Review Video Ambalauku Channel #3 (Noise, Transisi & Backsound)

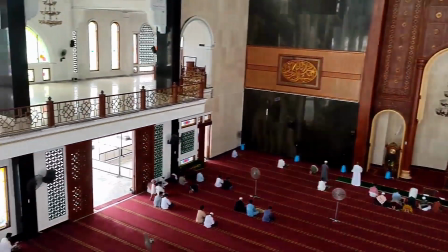0s
Ini adalah sambungan dari video review saya sebelumnya terhadap salah satu video di Ambaloku Channel.
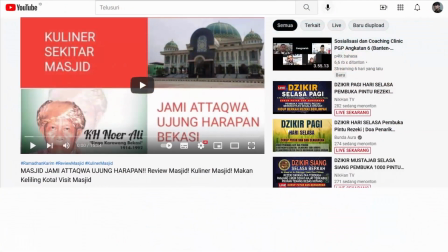8s
Bagi Anda yang ingin tahu, linknya sudah saya sisipkan di bawah video ini.
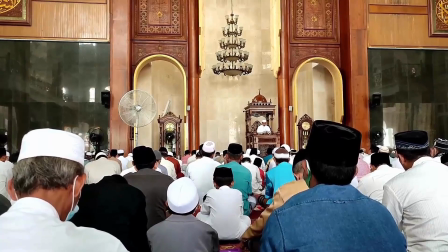13s
Oke, catatan saya yang keempat, soal noise.
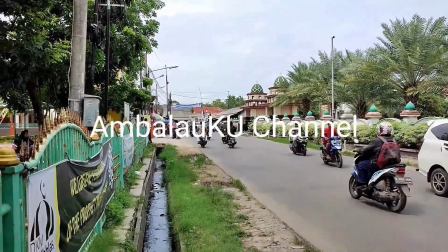20s Assalamualaikum warahmatullahi wabarakatuh.
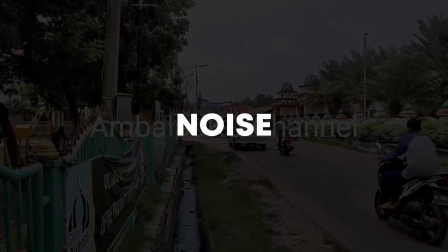23s
Ya, memang rekaman live di lapangan terbuka seperti ini sulit menghindar dari noise ya.
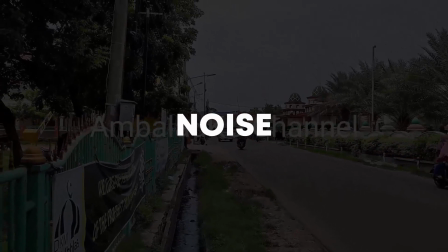30s
Ya, tapi itu sangat besar pengaruhnya. Ini bisa disiasati dengan dua cara ya.
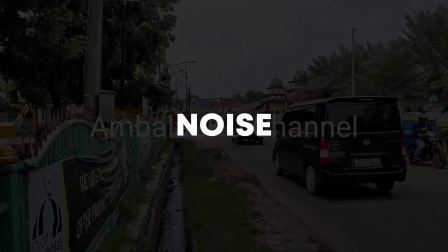37s
Pertama tentu dengan jenis mic yang Anda gunakan dan juga cara Anda mengisipkannya di tubuh Anda.
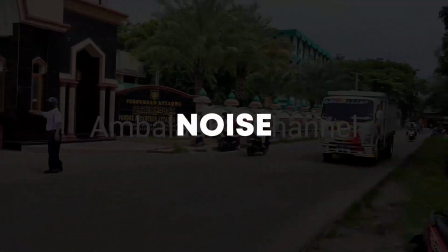44s
Kemudian berapa jarak yang paling cocok antara mic dengan mulut Anda. termasuk cara Anda bergerak-gerak
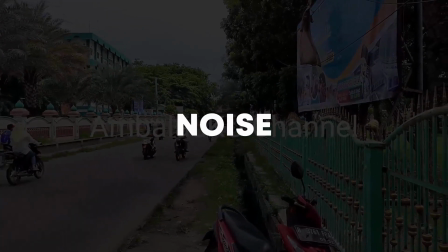52s
kemudian yang kedua saat proses editing Anda bisa kurangi noise-nya dengan software atau aplikasi editing suara,
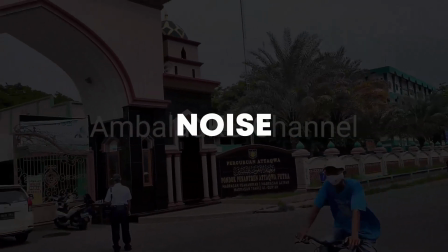61s
walaupun untuk bisa hilang total ini tidak bisa ya
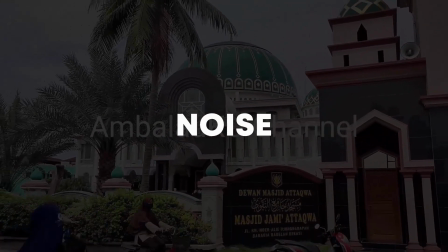65s
karena suara kebisingan di situasi seperti ini sangat banyak ya,
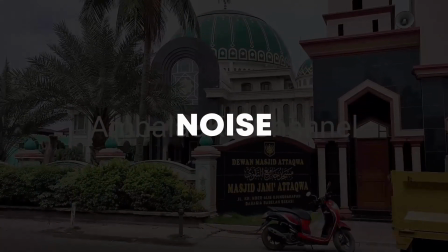71s
tapi setidaknya jangan sampai berlebihan kalau berlebihan penonton juga akan merasa terganggu Atau
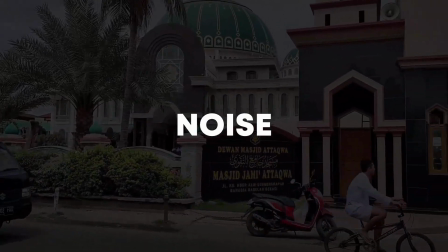79s
bisa juga kalau Anda mau lebih kreatif Ini kan Anda dalam video ini tidak muncul Wajah Anda tidak muncul,
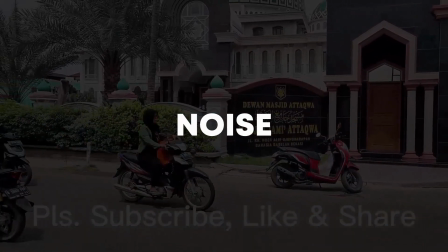87s
diri Anda tidak tampil Tidak ada masalah ini sebenarnya Anda manipulasi
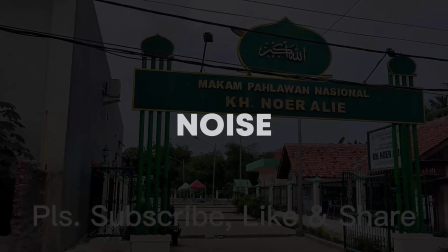92s
Caranya Anda rekam ulang suara Anda Anda bisa bicara sambil menonton video
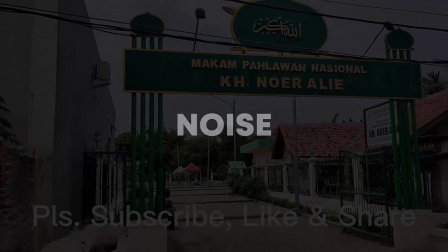98s
ini Sehingga Anda bisa mencocokkan apa yang mesti Anda katakan Sesuai peralian antar videonya dari satu sesi
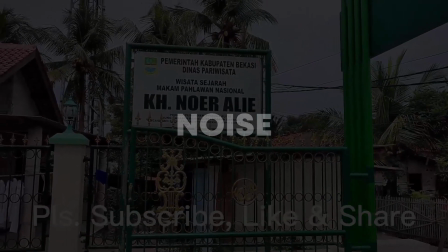105s
ke sesi berikutnya Anda juga bisa menata alur bicara Anda secara lebih terstruktur Terus,
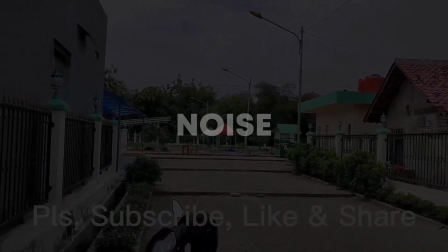113s
setiap peralihan sesi itu juga Anda bisa beri sedikit pengantar yang cocok Jadi video ini bisa
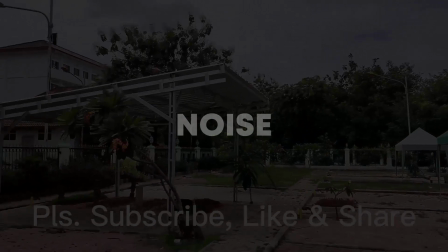119s
terasa mahal Kemudian yang kelima Untuk mempercantik video
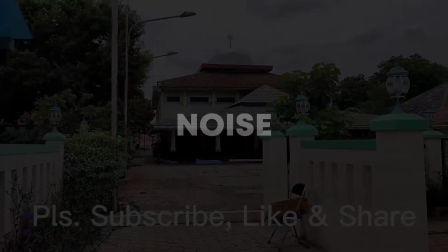125s
Anda ini secara visual Anda bisa gunakan sedikit permainan transisi Coba antar peralihan
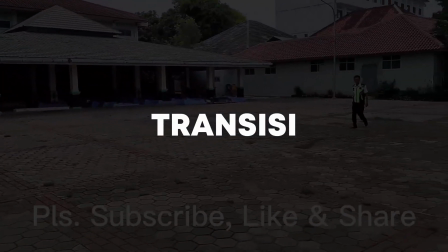134s
dari sesi ke sesi itu Anda beri transisi yang menarik Jadi perpindahannya itu Bukan loncat-loncat Begitu saja
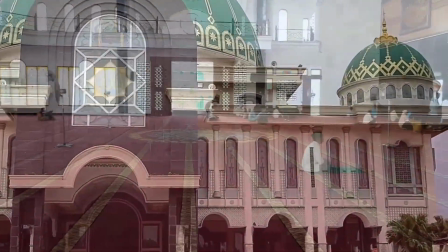147s
Transisi itu Ibaratnya sama dengan Peralihan antar alinnya Dalam sebuah tulisan Oke
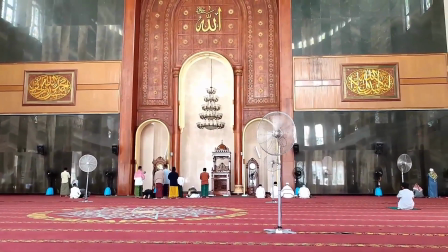155s
terakhir yang ke enam Pada sesi-sesi Tertentu Di saat Anda tidak sedang berbicara Anda
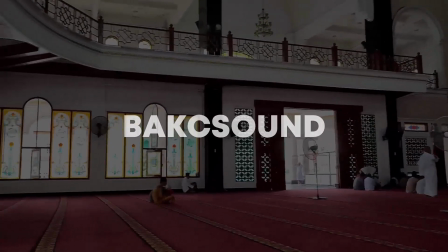162s
sisipkan Black sound pendukung Apalagi ini tentang masjid ya artefak spiritual ya kalau
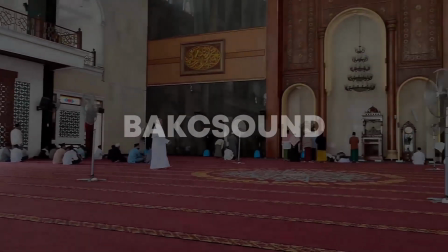170s
diberi musik instrumen yang bernuansa religius efeknya akan lebih menyentuh video ini tidak hanya sekedar
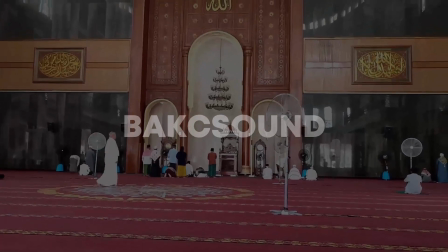178s
rekaman perjalanan wisata biasa tapi juga sebagai sebuah tamasya spiritual bagi penonton
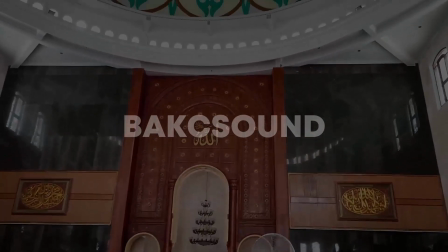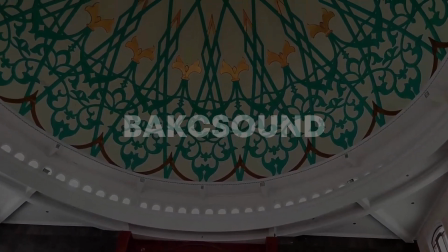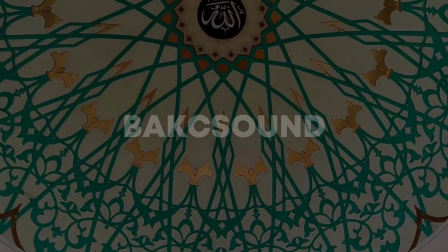200s
oke pengambalau tetap semangat dan sukses untuk anda
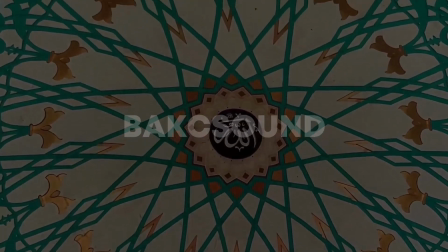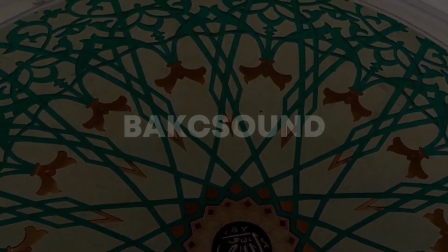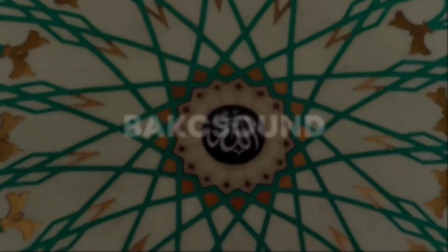215s
selamat menikmati